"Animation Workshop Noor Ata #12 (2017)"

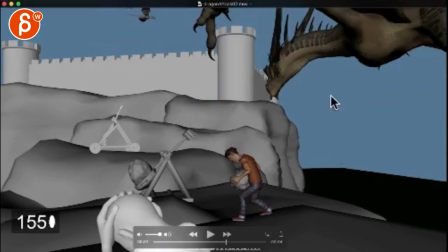494s
So you can really get the leg stuff, because right now you have the dragon coming in, and over one frame,
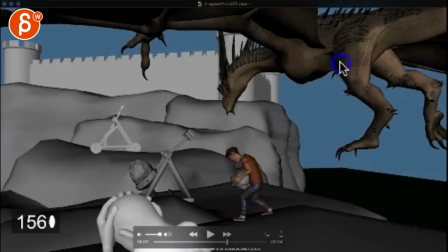502s
you have all of this. This is a huge amount of geometry, visual pop coming in here.
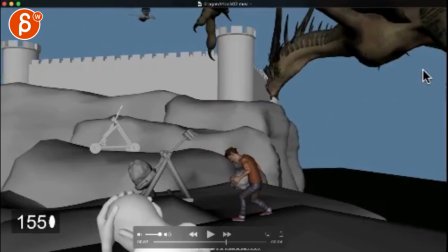511s
So we also need to introduce that a bit slower.
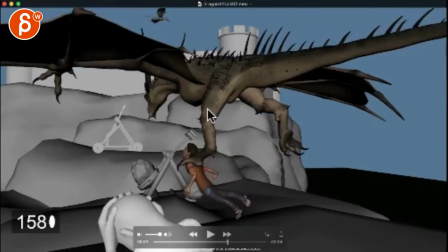516s
Comes in here, and worst case, you might have to move the camera further away from him, just take him with the camera so he's closer, so that we just have more room, you know,
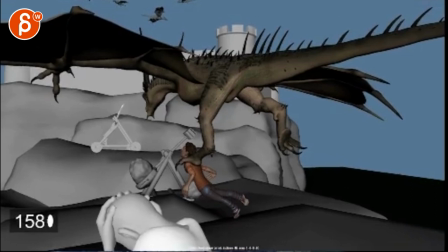529s
if so that you're, where is your, I'm gonna change something here, all right.
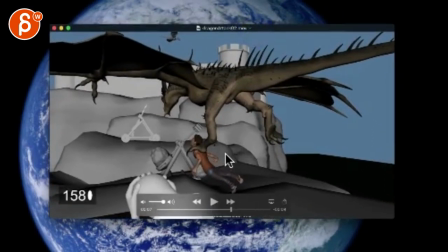539s
Maybe this is your framing with the world around.
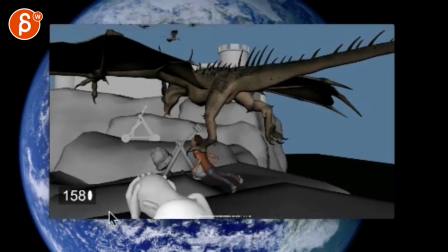543s
So this might be your framing, you know, like the big guy is still in this space, this big, right?
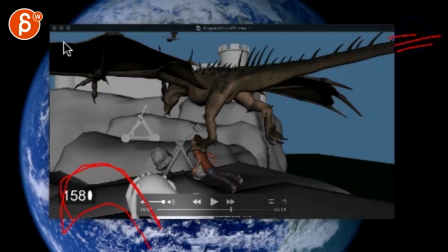552s
But that way we see more of the dragon. There's just more to see, and you can introduce things. Like, there's more time to introduce the his legs and stuff like that.
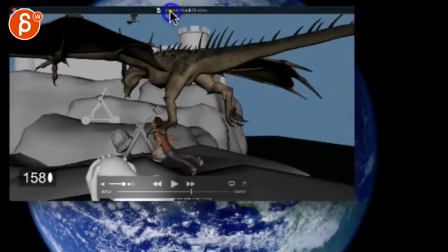561s
So that might be something, to reconsider.
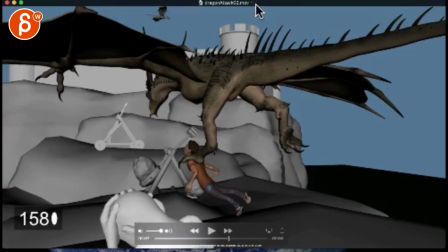569s
Just parent this guy to the camera. Just move the camera away from us.
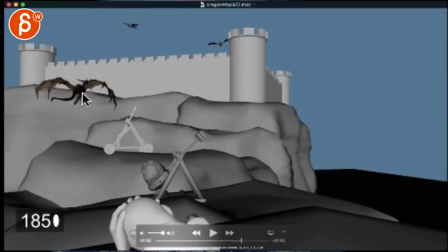577s
Then here's a bit of a weird path hiccup. Just through this section here.
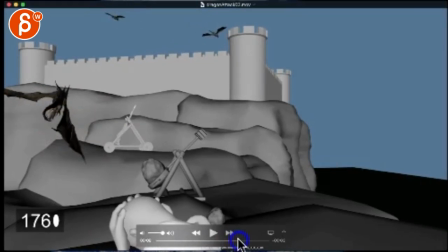582s
Right there, it suddenly goes up, but then kind of stays and goes up again and goes back down.
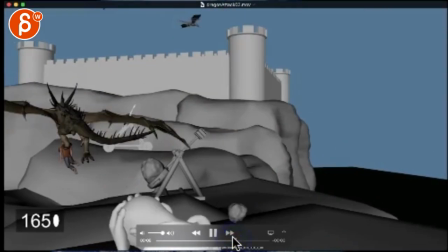587s
It's a bit wobbly. I'll keep this pretty clean here too.
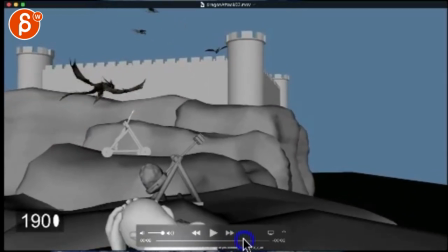592s
This is like a half flap something. So there are a couple of things, just visually.
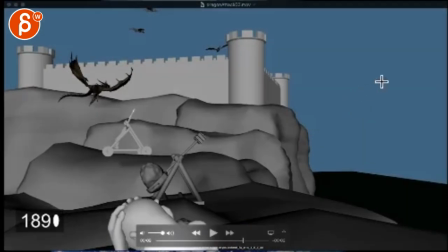598s
I think you can easily do, comes in, little slight path adjustments. But right now, yeah, I feel like there's a lot of stuff going on in its path like that. And then again, keep your dragon, right? If this is your, let's switch to there.
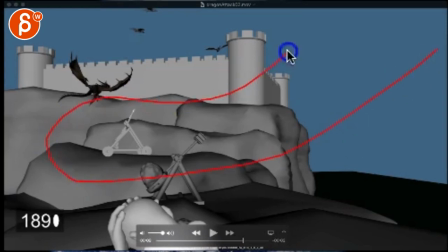618s
If your, let's pretend your path is something like this, right? It's gonna go crazy with colors. As the dragon flies, you know, I have the head here, neck, body, butt, tail here, you got
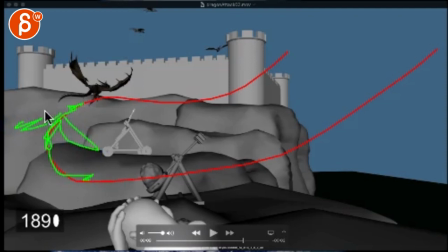635s
wings, whatever, but you want your dragon shape kind of to follow that path, at least as a starting point. And right now what's happening is that you have a lot of those very complicated shapes throughout,
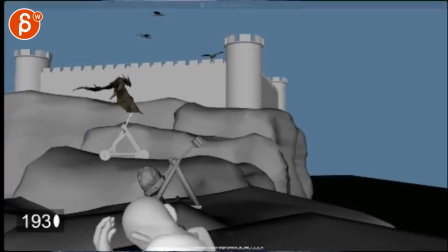649s
just makes it very wiggly. And even here, it's just an adjustment flap following that path,
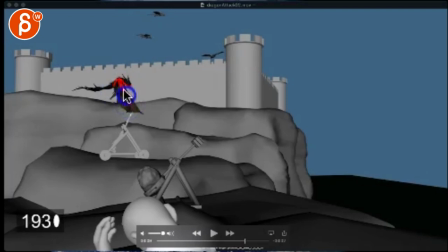656s
and to have that much curvature in the chest really implies that it's such a force that he will be going that he's doing this.
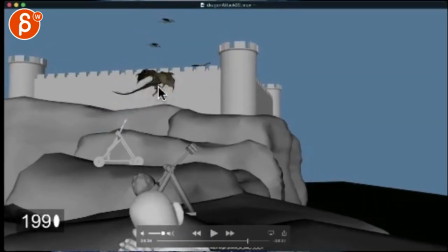663s
So it relax all your spine reversal and shape changes in the body here.
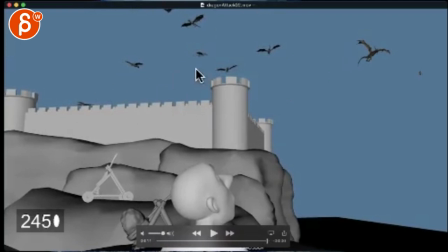669s
And then I would try to get up, you know, he flies over here flat, I made a bit of a bigger change in its path.
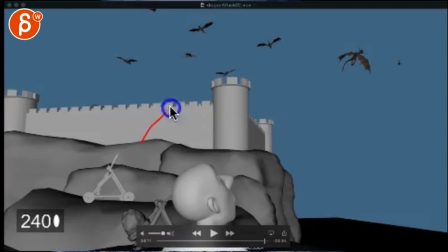679s
Because right now what's happening is that you have this and keeps going, and this guy gets jumped away. You know, if you need to get this, and then the dragon is kind of a path up here, and then this guy goes over. Because of this visually, it will slow it down going this way.
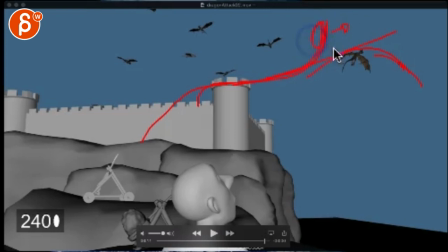697s
So we have a bit of a visual slowdown in this, so that the guy flying away is the fastest thing. So the audience looks at the guy. So the eye is drawn to that element.
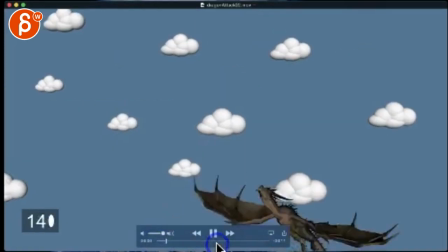711s
I think that will be my biggest note. Let's go back here.
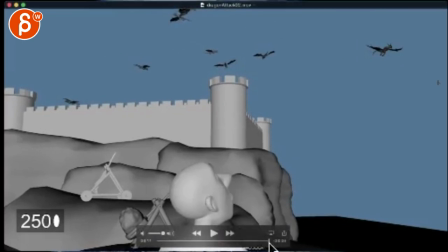720s
I would do that first. The foreground guy is fine.
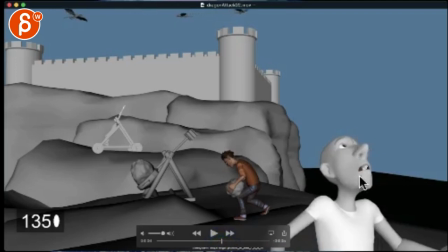724s
You know, there might be like, through here, a different facial expression going from what is this to holy shit, it's coming towards me.
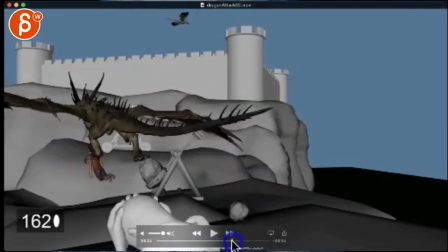731s
But for the rest, body-wise, it's okay.
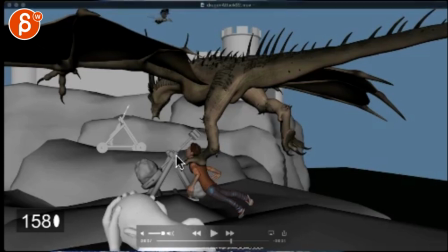734s
Imagine, just that's for later on, imagine when he grabs that guy, this guy is going to go,
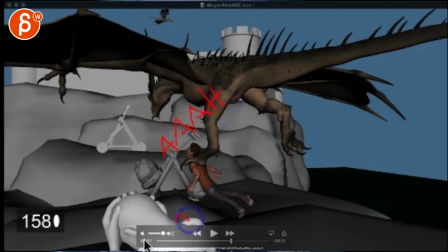741s
and because of that sudden yell, I will bring this guy's shoulders up and tighten his fingers. Like, he hears the guy in mortal pain, and then that makes him cringe as well.
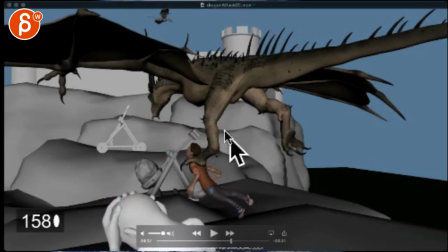752s
That's for later on, but just for now, I would make mostly the path adjustments on the dragon before we do anything else.
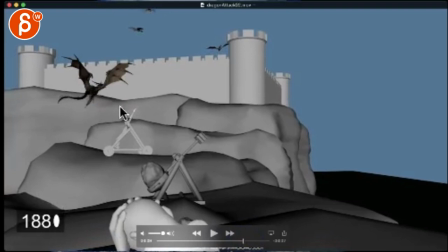759s
Kind of adjust the posing so it's mostly following the path and doesn't have those complex shapes. And then go from there and just work on the physics.
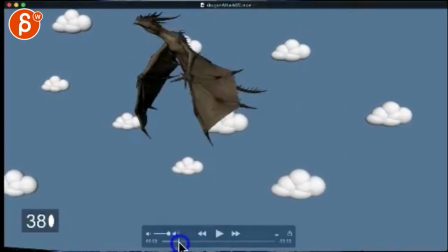769s
Same thing for here, just make sure that, you know, hang time's okay.
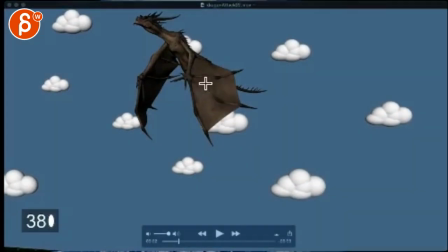773s
Even this, if you look at the dragon here, like, you would think it's kind of a path like this. And right now what happens is that the dragon comes up and it immediately forces itself to go down.
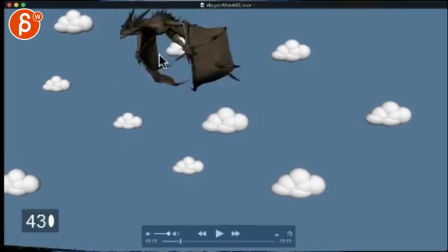787s
See, that feels almost a bit too much pivoting off of the chest through here.
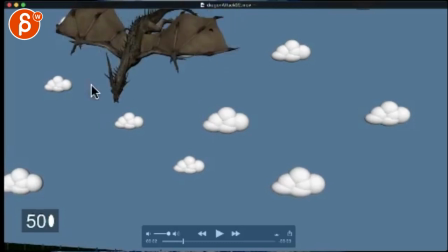793s
I think you want to go a bit more screen left. And if that means that you need to
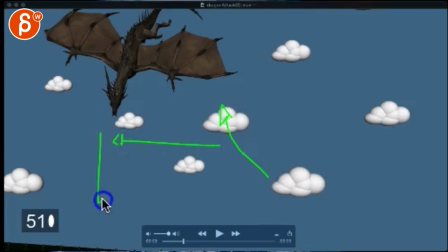799s
tilt up with the dragon, pan to the left to follow the dragon, tilt down a bit sooner, you know, if you need to do some adjustments, then that's totally fine. If you feel like, yeah, but it's a bit of a pain, you want to keep it in this frame, then just globally move your, that's a fantastically horrible arrow,
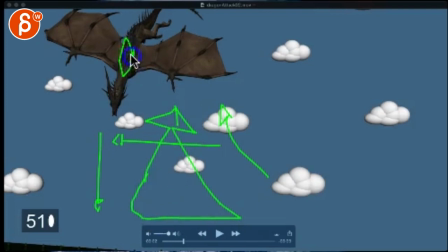816s
move your dragon away from camera so it's smaller, right? So you just do like 2/3 of that size. So you can do all this without changing the camera. That's also an option.
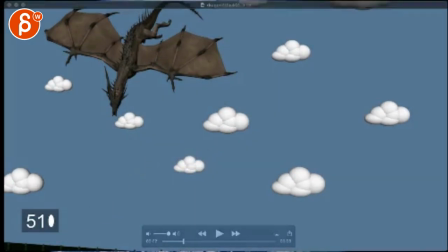828s
All right, that's it for me. Thank you. All right. There's an email, you can sign up, you can start whenever you want, you can submit whenever you want, you get 16 submissions. Either way, a like and subscribe would be awesome. All right, thank you.